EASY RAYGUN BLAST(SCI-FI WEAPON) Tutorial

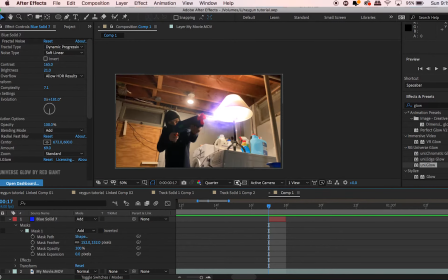I like how bright it is. After we do that, we're going to Command D copy, and then move this back one frame.
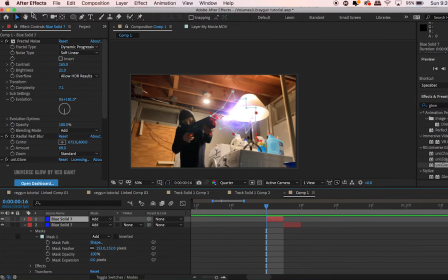Okay. Once we do that, we are going to slightly play with these settings here just to generate something
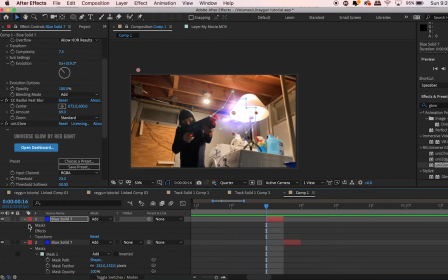different. All right. And what this is going to be is it's going to light up the barrel.
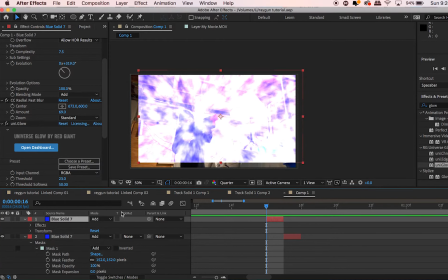So we're going to delete this mask and we're going to blind this layer.
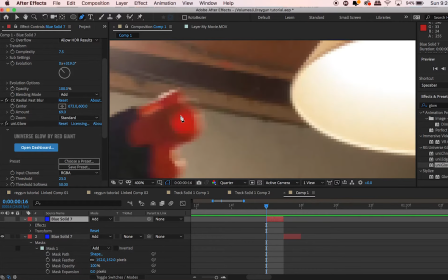All right. And we're going to mask out the barrel of the gun. And you'll see where I'm going with this in a moment. All right, now I'm going to unblind that.
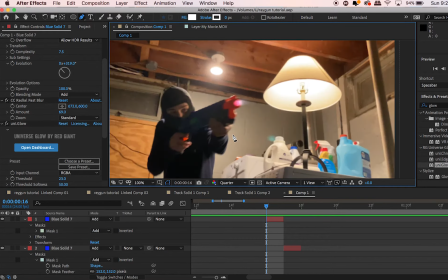And you got this cool little charging up effect.
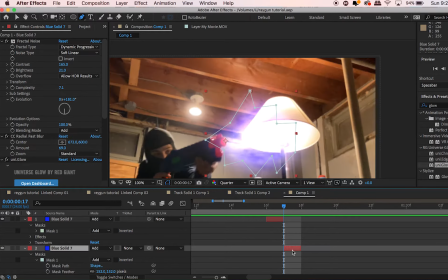All right, so after we do that, we're going to copy the first one again and move it forward a frame. And we're going to, like last time, we're going to adjust the settings,
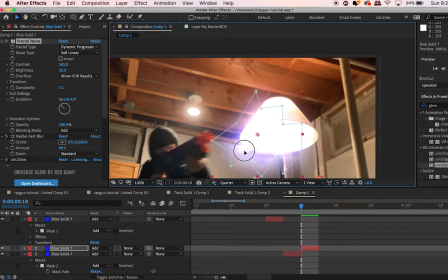but we're going to move it forward a tad. Okay.
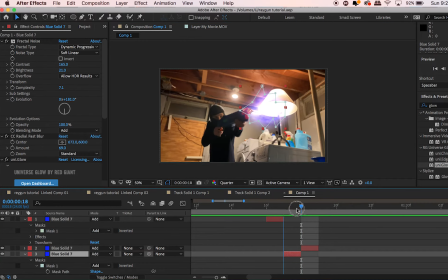We want the effect that it's going forward. All right.
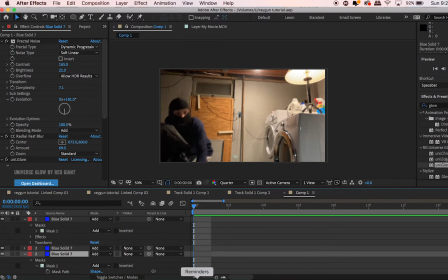So let's take a look at our composition.
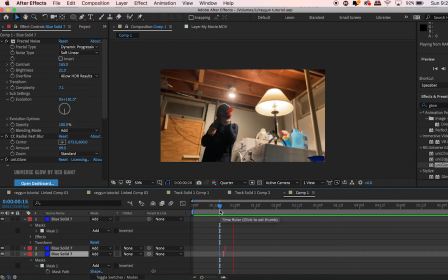All right. Now let's add another element to this.
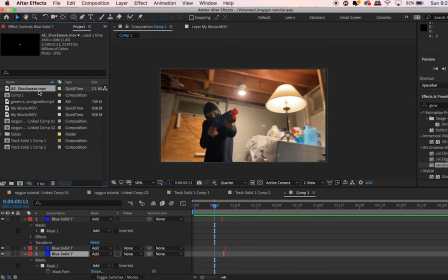I'm going to add a shockwave. So you can get this element at videocopilot.com.
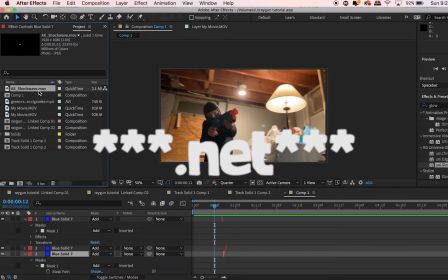I will have a link in the description. They have ones that you can buy, or you can use the one that I'm using, which is a free one.
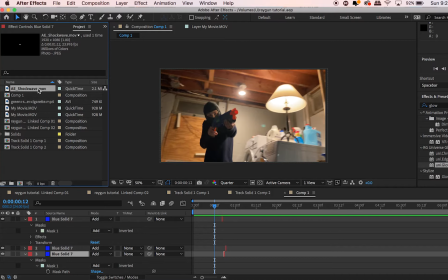I recommend you try the free one out, see if you like it, and you know, if you want to invest in yourself, buy the pack.
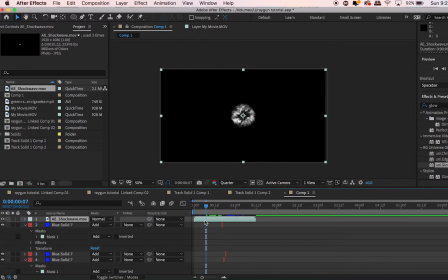But basically, we're going to go over and we're going to drag this into the composition, the shock wave.
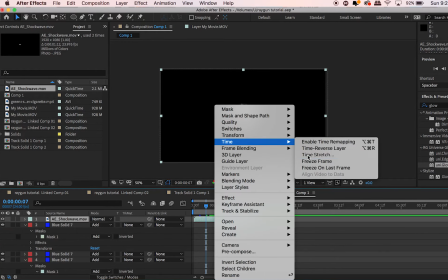We're going to go over to the time, and we're going to make this happen quicker.
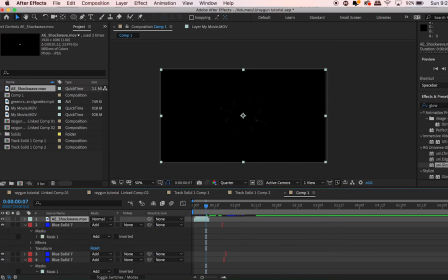We're going to go about 25%.
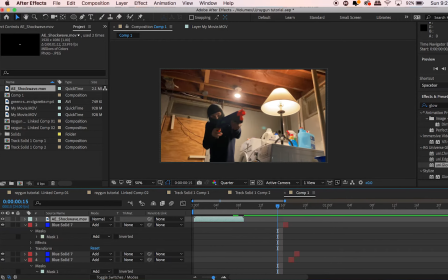This will make this happen a lot quicker, which is needed because this is a muzzle flash, and muzzle flashes happen very quick.
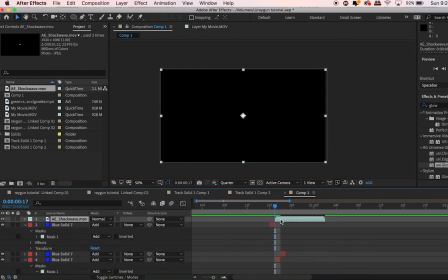So we're going to drag this over to the frame after the barrel charges up, and we're going to
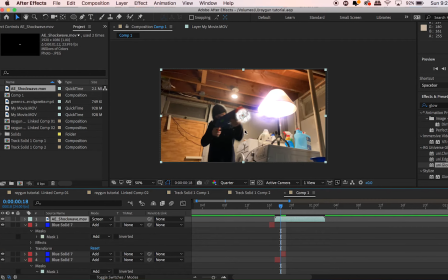give a screen. All right.
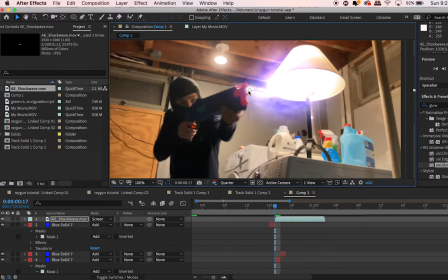Play with this positioning so that makes sense.
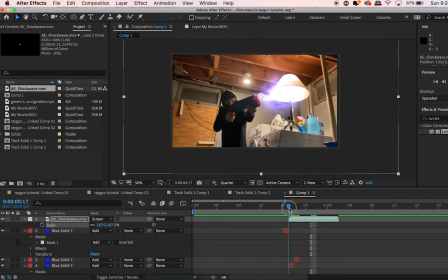Let's make this bigger because this is a powerful ray gun. It's a shotgun ray gun. It's not your average ray gun. And let's add the Lumetri color effect.
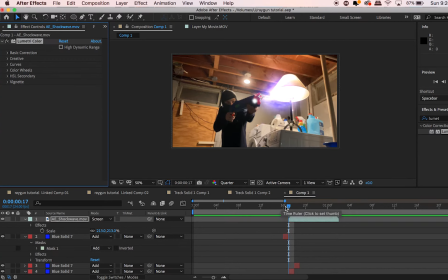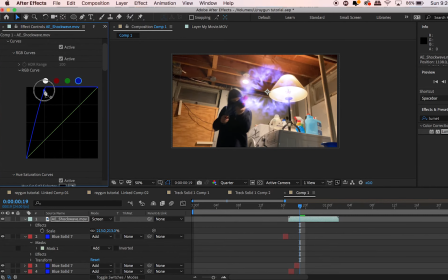And let's change this to blue.
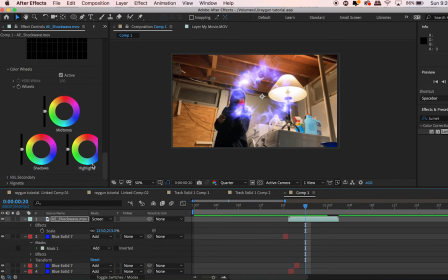You want to make it the same color as everything else, so it just makes sense. All right.
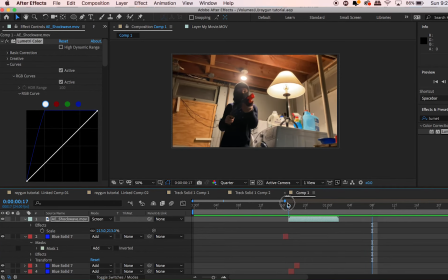Now,